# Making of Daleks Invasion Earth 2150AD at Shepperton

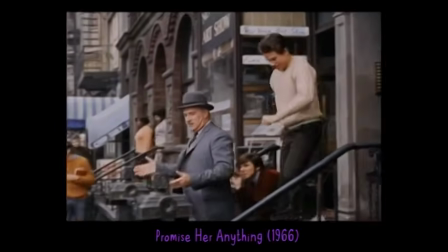In this movie, entitled Promise Her Anything, star Warren Beatty is seen here,
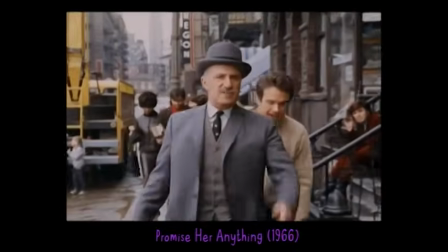exiting a completely new apartment building which was constructed in keeping with the Manhattan architecture.
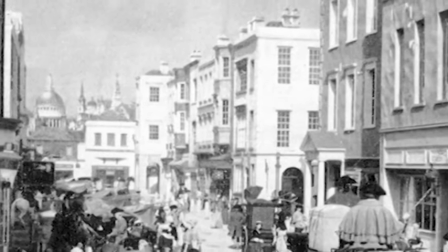By referring back to this photograph from Moll Flanders,
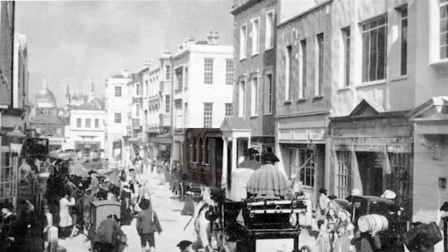we can see what used to be the eastern street leading off the crossroads was filled in by the new brownstone frontage in which the protagonist lived.
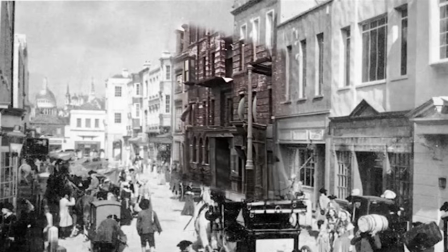The neighbouring building was also remodelled for consistency, and the new entrance was given pillars with a distinctive spiral pattern.
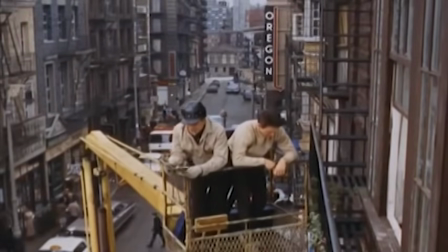The rest of the street was redressed with US-type fire escapes, fire hydrants and lampposts,
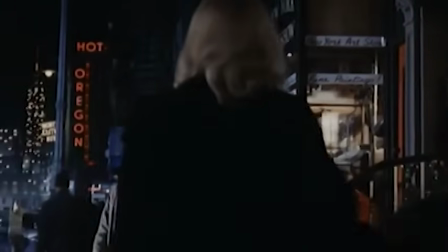many of which remained in situ after production wrapped, and this solves the mystery of the transatlantic flourishes seen later when the Daleks invade.
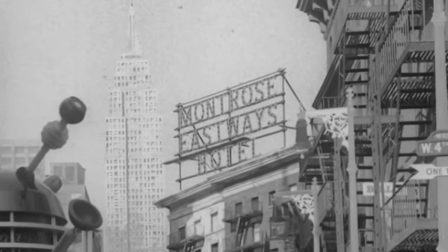The best images of the New York set come from the 1965 production of the first Peter Cushing movie, Doctor Who and the Daleks.
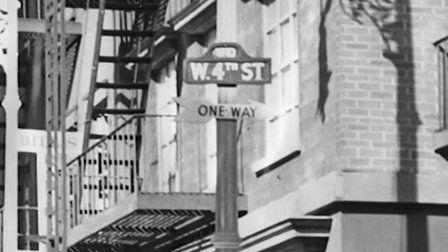Publicity photos were taken of the cast and their alien co-stars on the standing set, ironically providing an early version of Daleks in Manhattan.
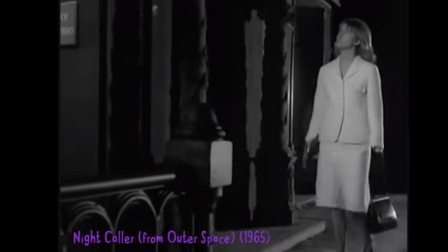The next film in production here was Nightcrawler, in which the new frontage with the spiral pillars can be seen here.
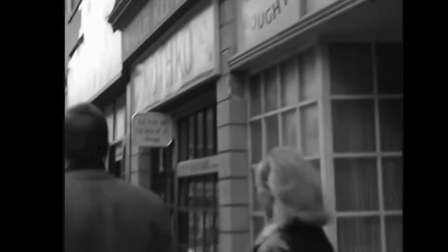Footage was also shot on the northwest stretch of the street, looking south towards the bank, circled here.
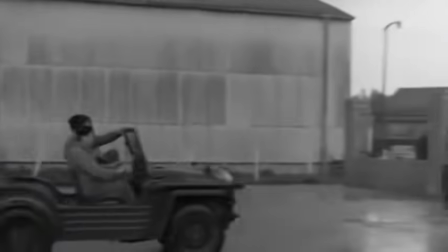The studio site itself was used to portray a government research establishment, and several sound stages can be seen in the background of these shots.
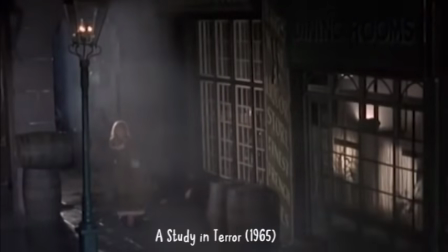The street set was regressed back in time once more for A Study in Terror, where the archway can be seen here.
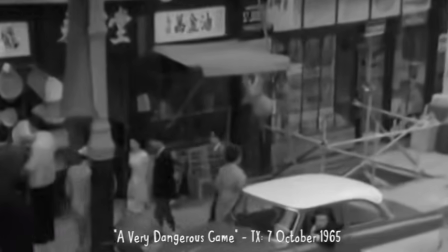It was used in several episodes of Danger Man, before the next significant production, The Great St Trinian's Train Robbery.
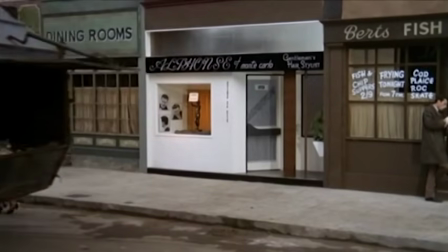This is the white shop near the archway, which was converted into a hairdresser.
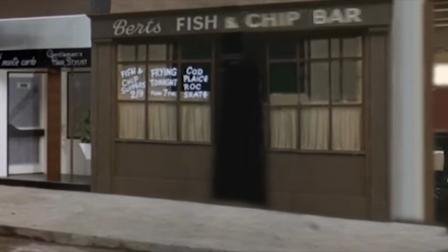The shop to its right was refitted as Bert's Fish and Chip Bar, and the signage is still present as shooting got underway of the Daleks' blockade,
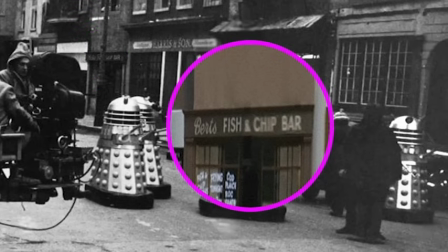allowing us to prove that this van scene was the first thing shot on the standing set soon after St. Trinian's.
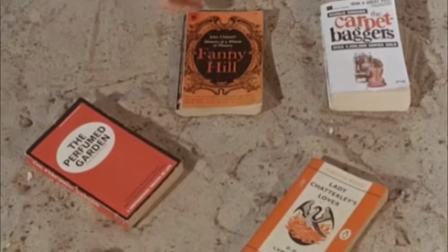The St. Trinian's film also linked back to the TV series of Doctor Who due to the appearance of Carol Ann Ford.
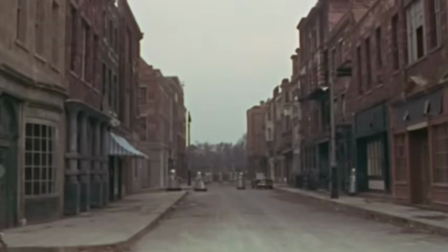So it was a process of restructuring over a 2-year period that resulted in a strange blend of old-fashioned England and contemporary New York styles.
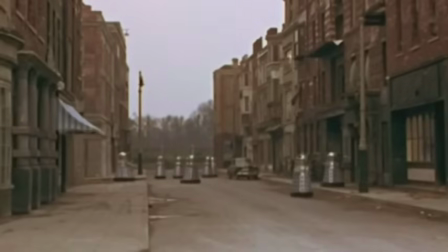This set had become naturally weathered, and tarpaulins were used to quickly cover shop signs in order to create London of the 22nd century.
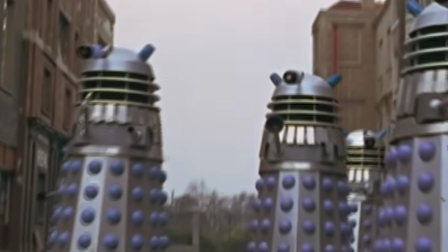Shooting got underway with 15 Dalek props taken to the backlot, and establishing shots were done using 10 of them in the road.
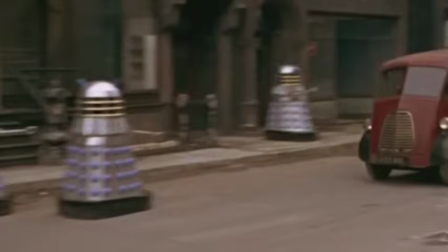Evidence suggests that an initial take of the van colliding with these Daleks was not used.
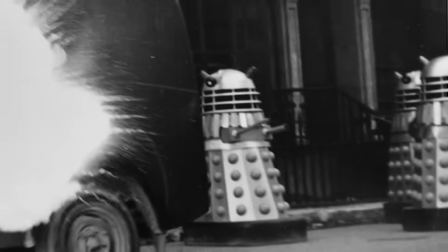This photograph shows a particular setup of Dalek props and vehicles which does not correspond to any of the footage which makes it onto screen.
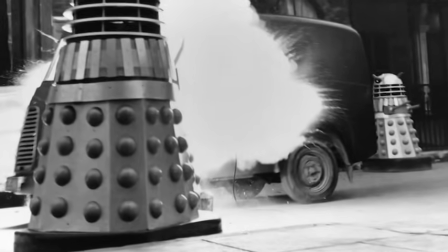We speculate that the reason for its exclusion was because the Dalek obscured from view here was not struck properly by the van and barely moved.
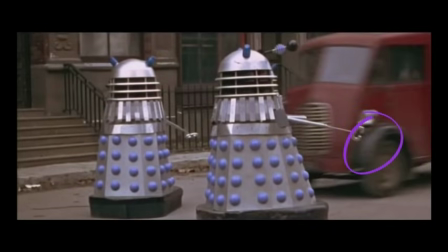Corroborating this theory is the fact that on the second take, the van has not yet sustained any damage to its wheel arches, which would have been dented if the first impact had gone according to plan.
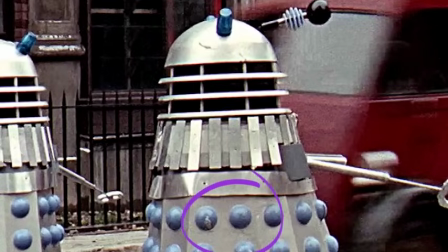The Dalek in the foreground has clearly already suffered some damage on its hemispheres and dome,
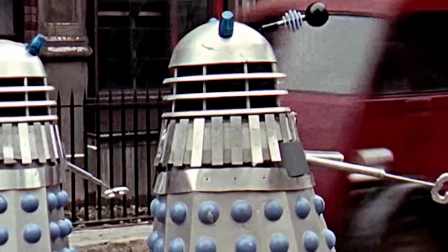so the evidence points to a collision having occurred, shown by the scratched and dented Dalek, but it wasn't a clean strike,
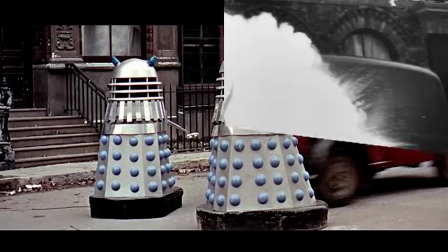and the van was relatively unscathed. It seems a safe conclusion that the abortive first take is depicted in this photo,
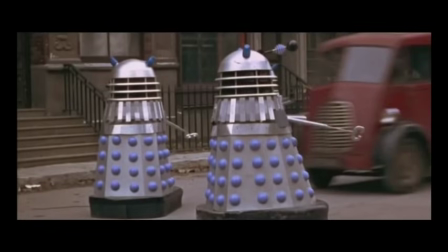which makes this the second take, in which Dalek 14 has been reassembled and cleaned up.
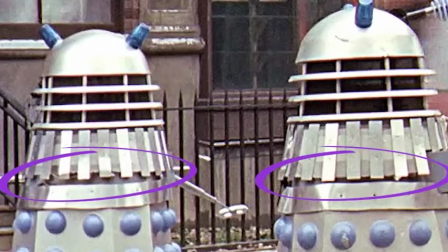And this shot also shows how the slats were bent up at the end in order to fit the pyrotechnic charges underneath.
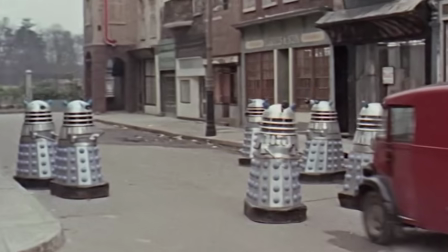This angle is take number 3, and Dalek 14 on the left has been reassembled again,
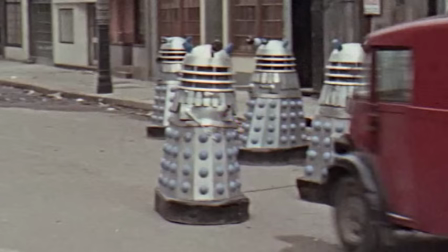but still shows black charring from the last explosion, and the bent slats at the front illustrate where the next round of charges have been mounted.
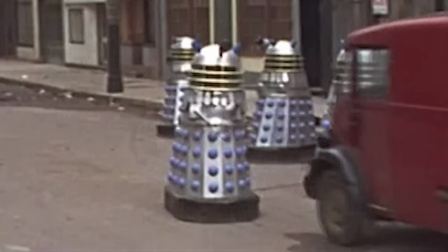The wheel arches of the van are now damaged from the successful impacts. Because the Daleks were so sturdily built, the FX team looked for ways to make the collision more destructive,
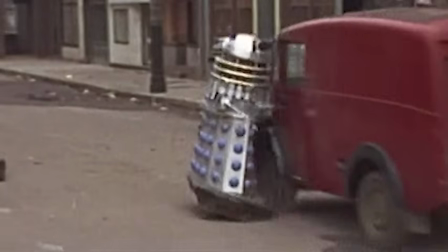otherwise the Daleks simply divided into their main component sections. So for this take, the fiberglass skirt was cut at the front and rear so that it fractured on impact.
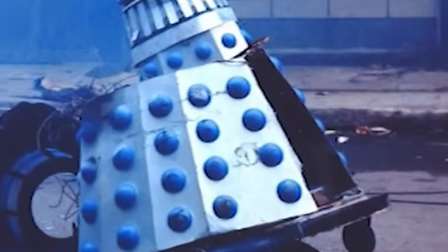This shot of the aftermath shows the break, along with the tape on the inside edge which had held the skirt together.